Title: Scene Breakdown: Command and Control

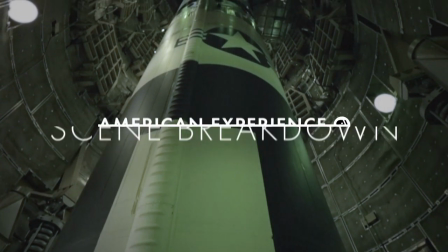My name is Robert Kenner. I'm the director of Command and Control.
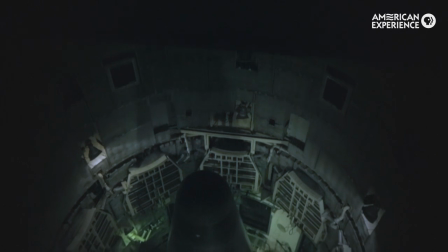The incident that the film is based on took place in Damascus, Arkansas, in September 18th and 19th, 1980.
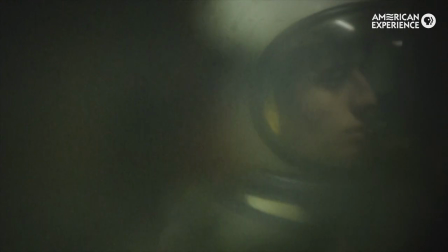It was in a silo that was identical to the silo we were filming in.
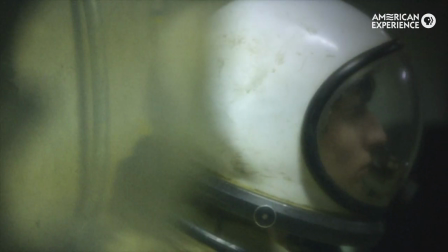The scene you're about to see was shot at the Titan Missile Museum outside of Tucson, Arizona.
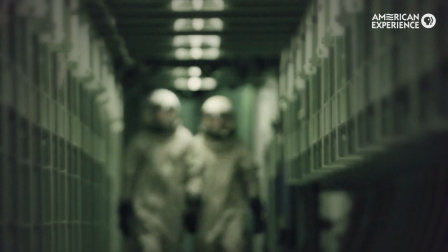We had 54 Titan II missile silos. It's the last remaining silo from our arsenal.
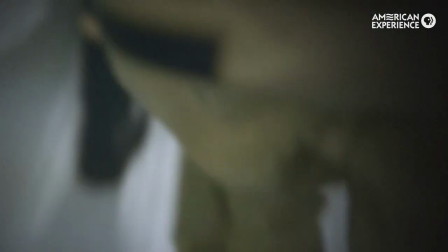What you're seeing here is young actors reenacting the incident.
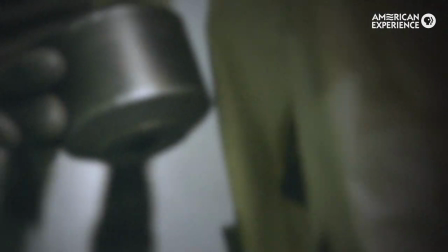It turned out that the museum itself had the Refco suits.
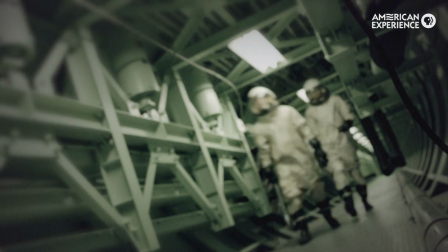Those are the space suits that the men are wearing. So we were able to block out our shots using the suit and the actors.
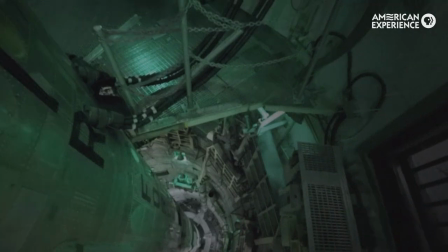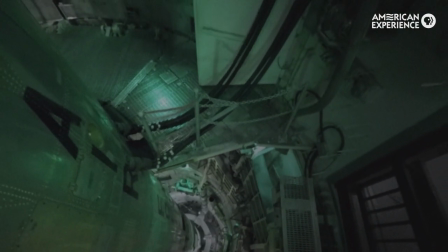Entering the silo as filmmakers, we were in awe.
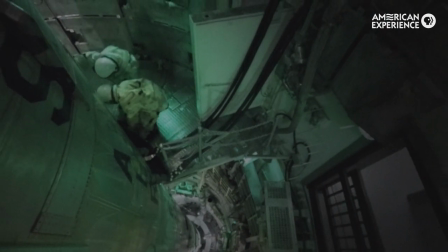We're using a drone to create a dramatic shot as our two Air Force men enter the missile silo.
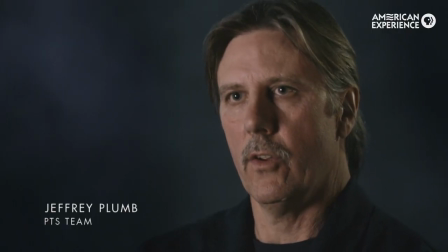Dave Powell and Jeff Plum were the two airmen who went out to service the missile that day.
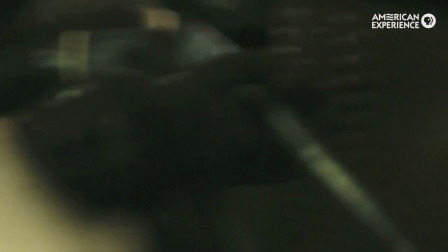The platform they're working on is eight stories high. They're doing regular maintenance where they're having to refuel the missile.
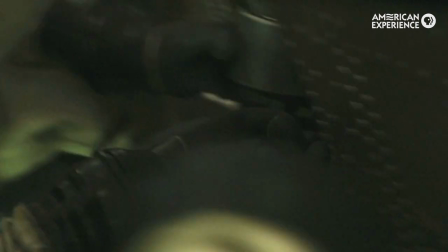When it was being transferred, the socket slipped off the wrench and fell eight stories and hit the missile.
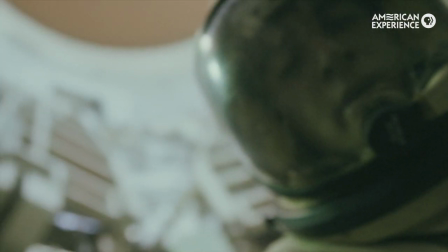What we did in the film was we created six styrofoam
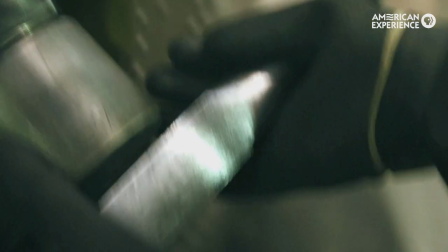versions of that socket so that when it fell,
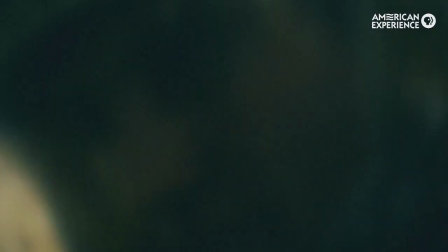it would not damage the missile. just boom right through the hole and just straight down the socket weighs
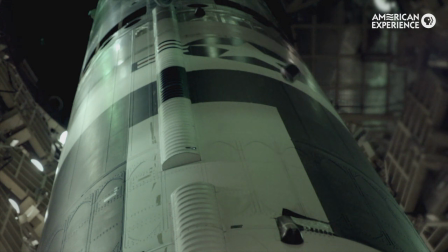about eight pounds we were shooting the socket from down below in slow motion
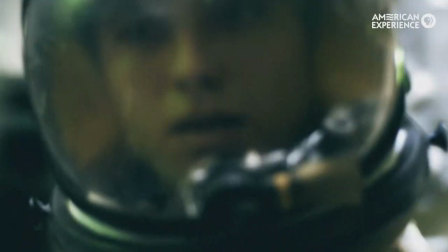our photography was good enough that we no longer had to use the cg
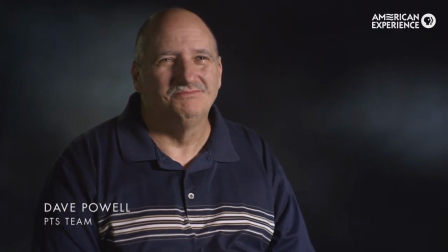that we were thinking that the scene was going to be recreated with the
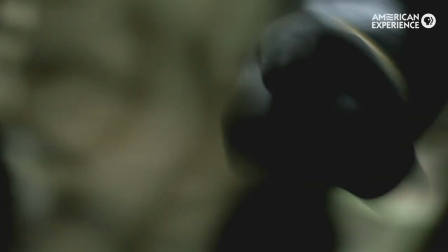air force said it was a million to one shot that the socket could fall and hit the missile During our shooting,
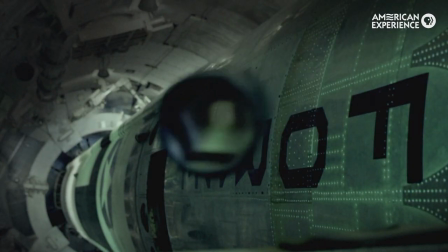we dropped 12 sockets and six of them actually hit the missile.
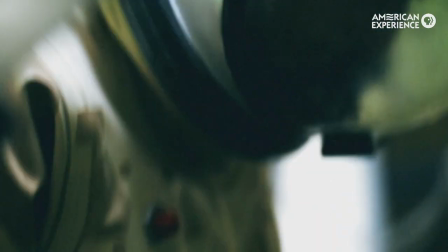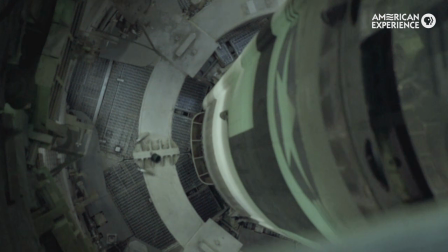We added sound of the socket hitting the thrust mount because
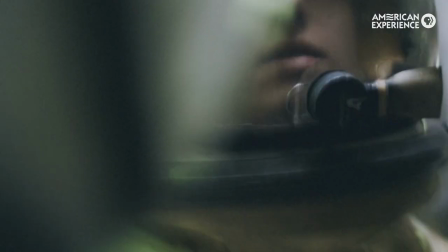we were using a cyrofoam socket.
I was just in total shock.
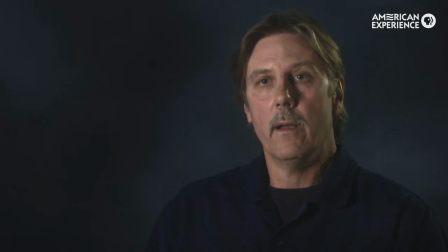I think we both just looked at each other for a second and we were like, oh my God, what are we going to do?
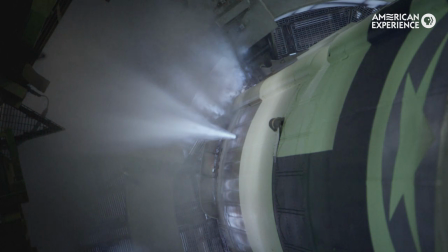The jet you see coming out of the missile was added with CG.
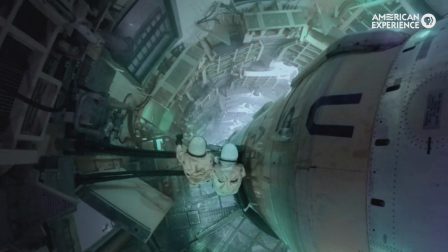To think that these things are so powerful and perhaps an accident might make
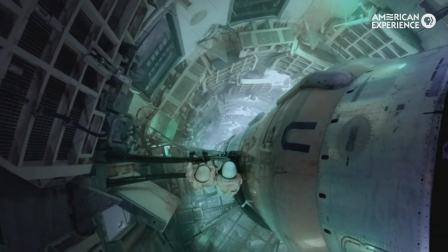them as dangerous to us as our enemies was quite a frightening thought.